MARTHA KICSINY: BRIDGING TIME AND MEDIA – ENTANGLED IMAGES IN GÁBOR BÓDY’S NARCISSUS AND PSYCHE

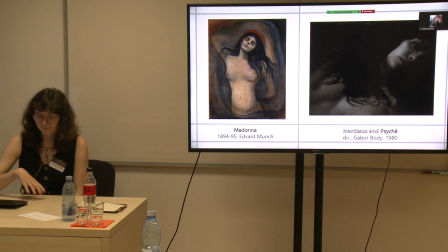10:46 But here there is a focus on an unfulfilled love and one of the characters is this woman who is well lives a very chaotic
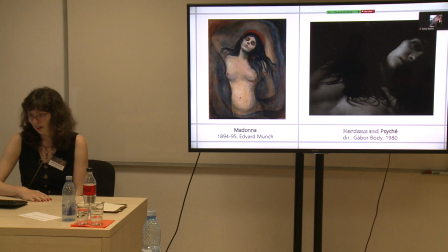11:00 life but is very emancipated really in that era and Munch's painting is kind of showing this problematic of the 19th century end of the 19th century a bit of a femme fatale kind of type of this unattainable or
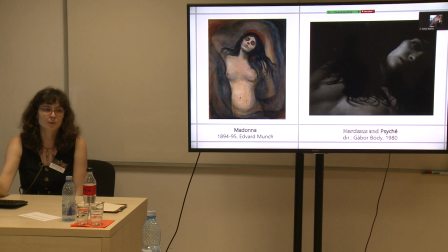11:19 of this connection a new freak sexual connection to women but yet again there might be this inability to fulfill to gain emotional fulfillment in connection
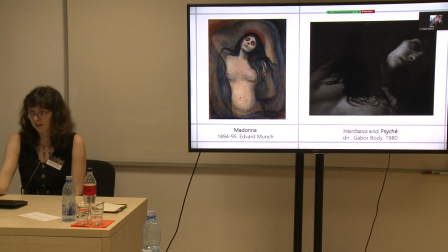11:33 with these women and similarly in both images we see that they are naked and we see them in a very sensual way which would be very unusual in that era but yet there is this strange alienated sense in which they are depicted
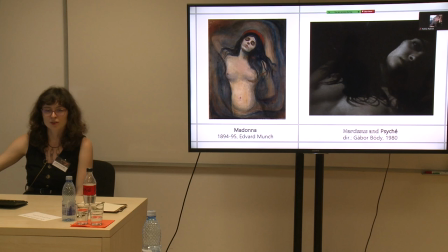11:49 that they are in this darkness that they that there is a true connection to them but also they don't seem to be able to connect to us because we
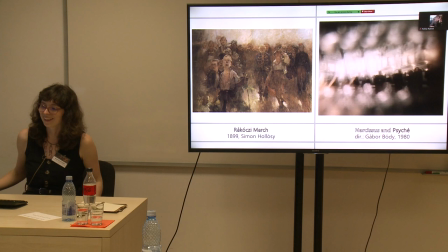11:59 can't see their hands their arms they on reaching out towards us and another so this is a more more of a kind of I don't affective modality
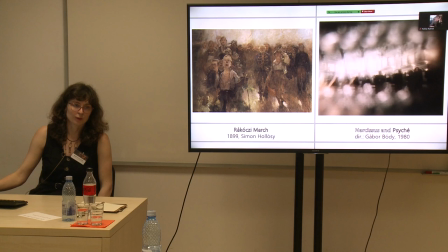12:16 maybe in this I mean in which the whole technological opportunities of film are being used
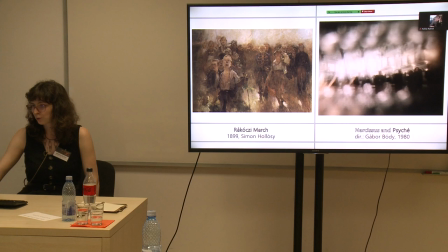12:24 and to recreate this vision and so because in this film this is dealing with the development of the ideal
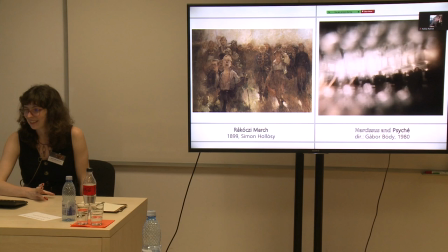12:38 of a nation-state and we can see in this dream like scene as if Hungarians are joining together and starting to march and sing maybe as a start of a revolution but as it is so dreamy we can never truly be sure if this
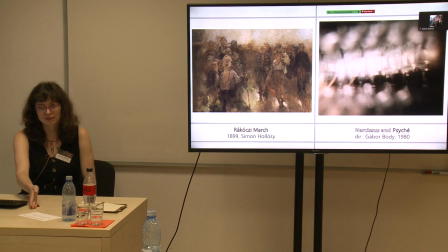12:56 is fact or fiction that we can see here. And this really interesting blurry effect has been created purely in an analogue way with filters and by distorting these lenses in front of the camera,
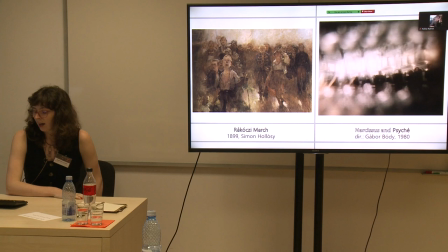13:15 or even destroying them. And it's interesting that this isn't a narrative scene, and also in the whole film there is a lot of narrative jumps, there are lots of play with time, with speeding up the footage. And here it kind of accelerates and then stops and starts again.
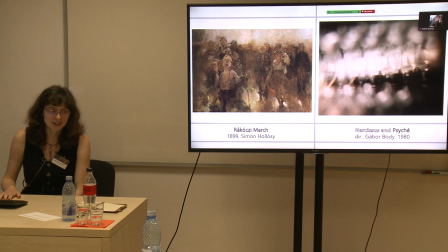13:35 So it kind of never gets fulfilled as 19th century Hungarian revolutions didn't get fulfilled either. And here we can see this painting by Simon Holosi, Hungarian painter of that era. and this is
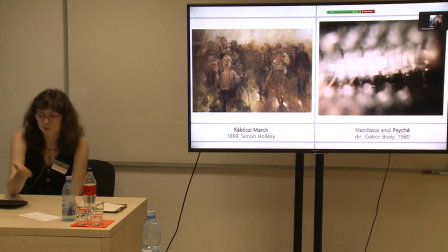13:52 a painting entitled Rákvátsi March, which some of you are probably familiar, this is a very famous kind of unofficial Hungarian hymn, and he wanted to make this as a huge
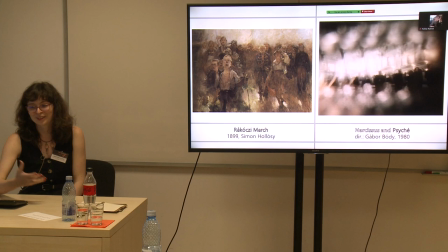14:11 important image about Hungarian national emotions after the unsuccessful revolution. because he was very nationalistic during the monarchy, also Hungarian monarchy, but he never managed to fulfill this aim of doing this painting, and he created many different variations, and they're never fully finished.
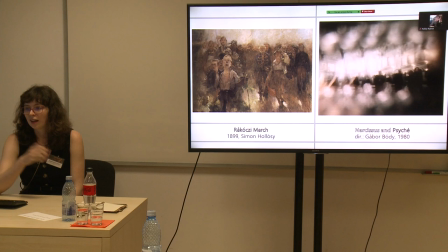14:31 So this is, again, another interesting parallel of how the scene stops and starts, and also Horloch never finished the painting.